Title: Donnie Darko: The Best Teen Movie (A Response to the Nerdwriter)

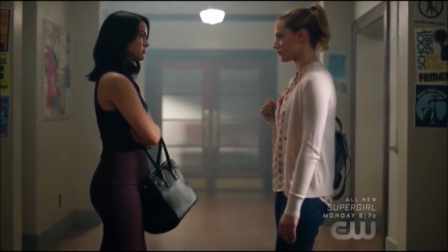Why else in the reboot of Riverdale, which has Archie Andrews as its main character,
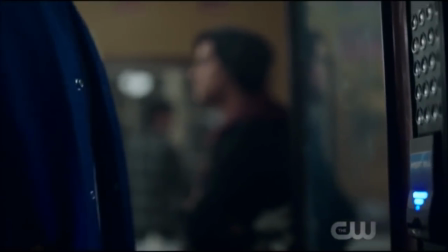is the new edgier take on Jughead Jones more popular with fans.
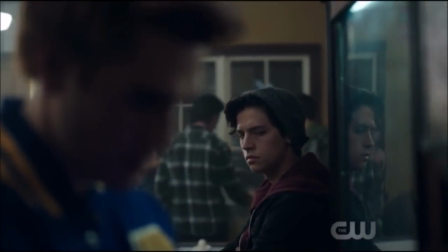Similarly play this against Cody Martin,
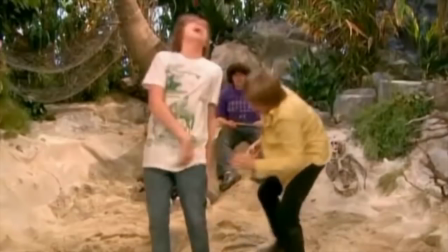another Cole Sprouse role where he was constantly humiliated and upstaged by his admittedly edgier older sibling, Zach.
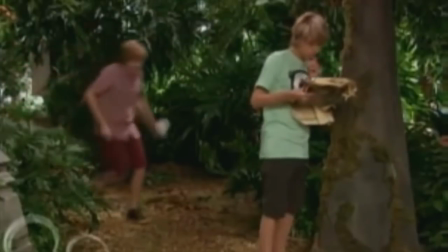And let's be honest, we laughed.
Who dares defile my throat?
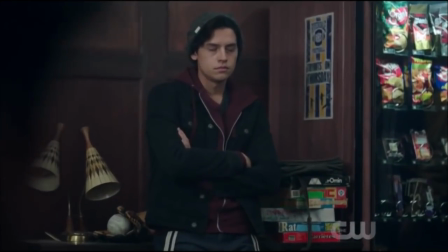I don't melt my face! You didn't do stuff to the body, did you? Like, after.
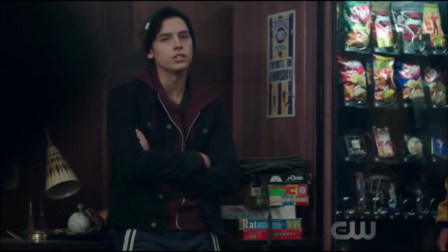It's called necrophilia, Reggie. Can you spell it?
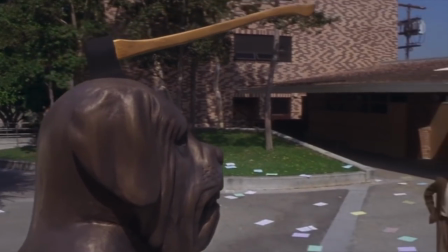When people say they find edginess off-putting, it confuses me,
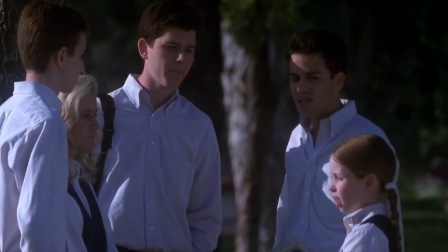because the best character moments in teen movies come from what teenagers do in every day of their lives.
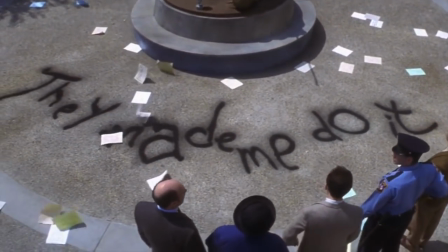Challenging authority, believing you know better than adults, confusion on how the world around you doesn't make sense.
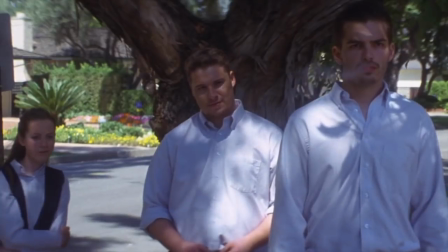It's all themes we related to in our teenage lives when we felt we had no one to talk to.
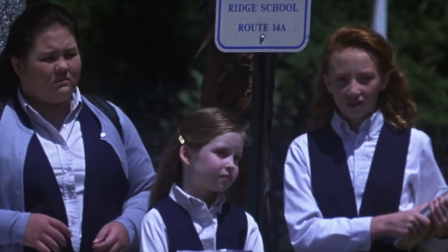So these characters give us comfort, relatability, and in Donnie Darko's case, a little bit of wish fulfillment, which I'll get onto now.
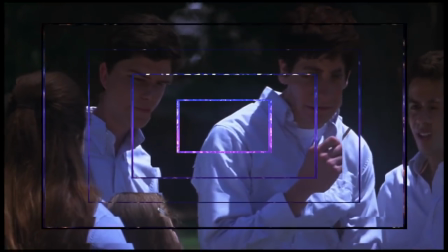God damn right I...
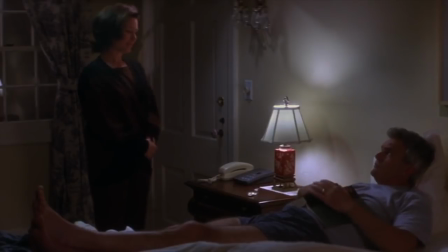Whether we see it or not, as teenagers we like to think that we're smarter than adults and maybe to a higher extent everyone around us.
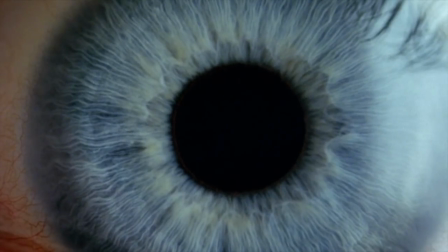Our experiences and what we seek to learn and how we interpret that knowledge form our views and determine the actions we take in the world,
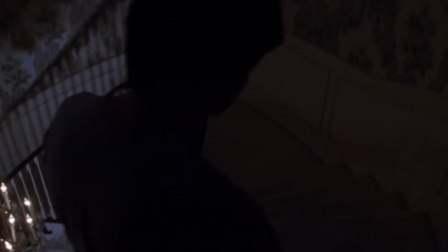and Donnie Darko is no exception. At the inciting incident of the story, Donnie is saved from being crushed to death by a falling jet engine,
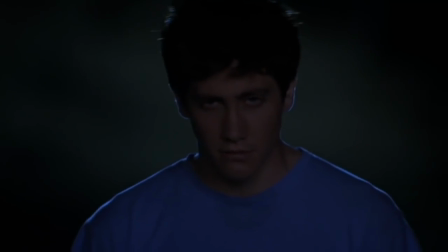a seemingly random event. his guardian angel,
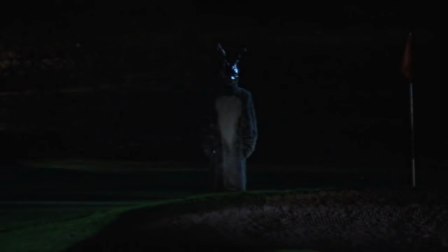so to speak, appears as a daytime hallucination in a man dressed in a giant demonic looking bunny rabbit suit named Frank. Taking something pure like a rabbit and shaping it into this nightmarish vision could possibly be an
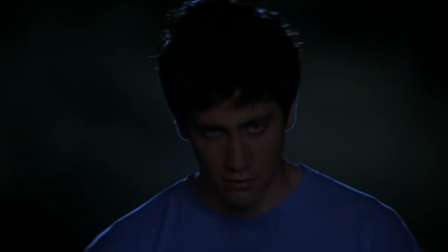implication on how teenagers like Donnie will take something innocent and warp it into something unsettling or evil,
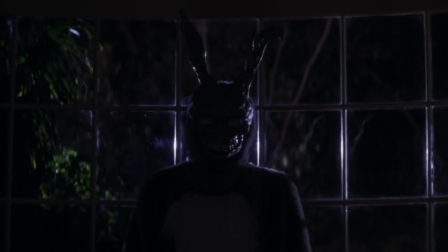in an attempt to be cooler, so to say. Richard Kelly films a lot of the scenes involving Frank with an eerie, hypnotic atmosphere.
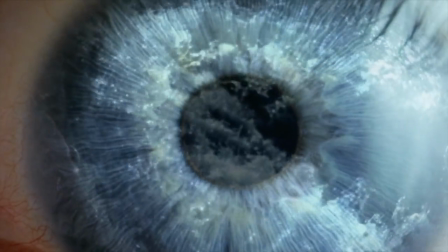An element that a lot of film fans say keeps drawing them back to Donnie Darko is the weary nature of the camera that could speak to how a confused,
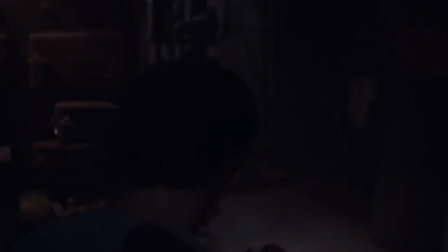frustrated teenager might view the world, something that appears so hazy that they can't control it.
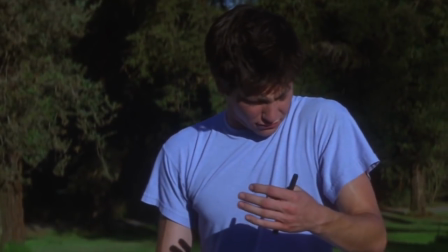After his brush with death, Donnie is then given the gift of knowledge by Frank,
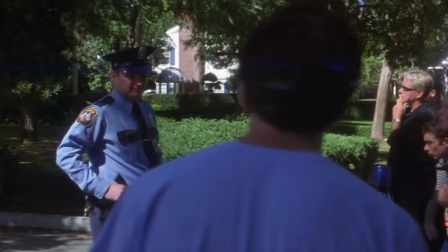as on his arm it shows numbers that act as a ticking clock to when the world will end, thus giving the movie a quick pacing despite the slow burn atmosphere.
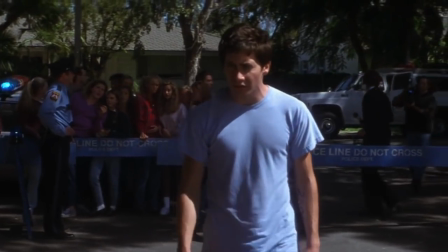This knowledge feeds into Donnie's mindset that he has some sort of destiny,
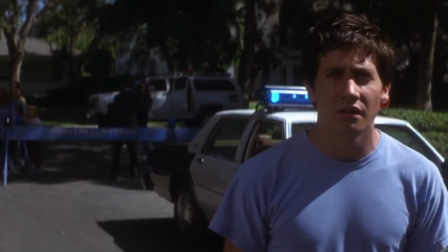like he's a messiah figure who has been chosen by a higher power to save the world.
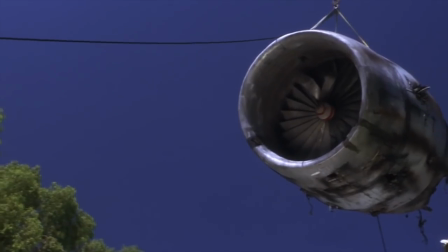And this is true of a lot of teenagers like Donnie.
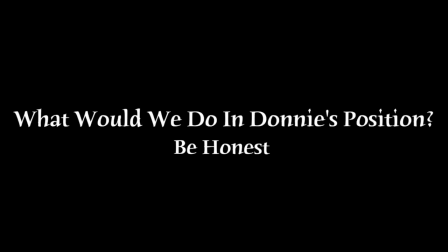We have to ask ourselves if given this information, this power, what would we do?
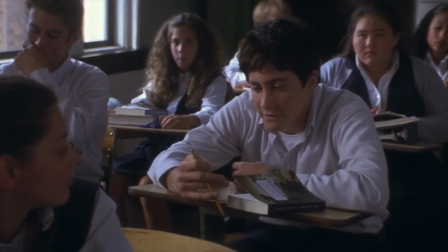Would we use it to create or to destroy?
Well, they say it right when they flood the house and they tear it to shreds that, like,
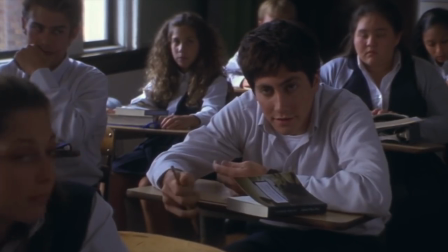destruction is a form of creation, so the fact that they burn the money is ironic.
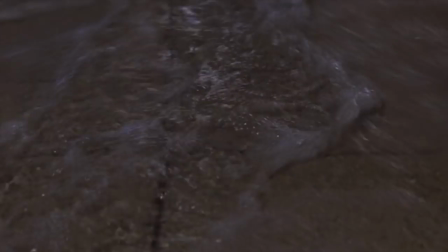Donnie then uses this information as a backdrop for his later acts of teenage rebellion,
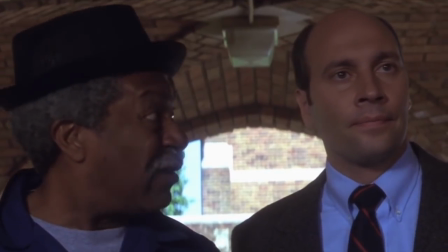such as flooding the school, acting as both an homage to the story he was taught in English class Graham Greene's The Destructors,
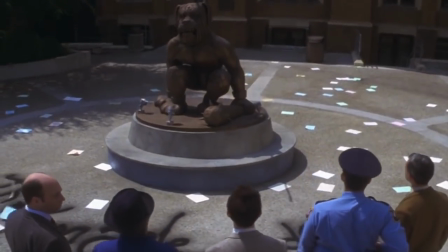in which a group of kids burned money that they had intended to steal.
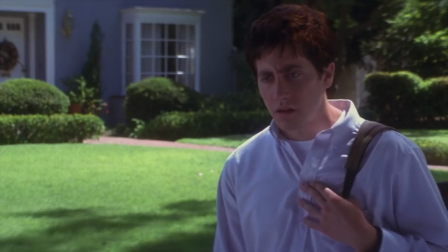It's notable that Donnie interprets this as being ironic, since his act of flooding the school could be seen as the same.
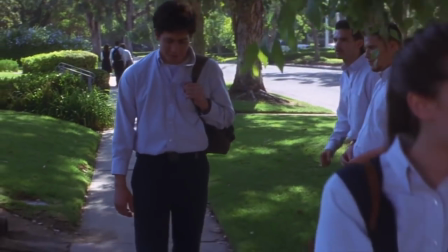The one place that feeds him knowledge that he can use, he essentially destroys so it can be reborn.
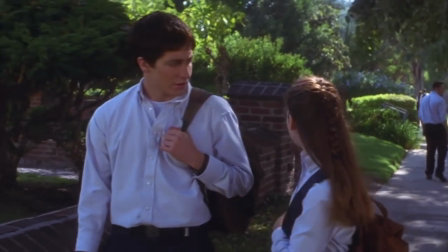It's ironic that Donnie would want to destroy the place where he feels like he can learn,
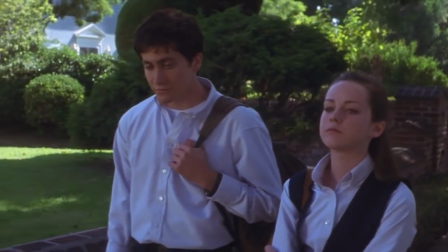but it also ties into the curiosity he has about his destiny with Frank, suggesting he wishes to spend more time on that.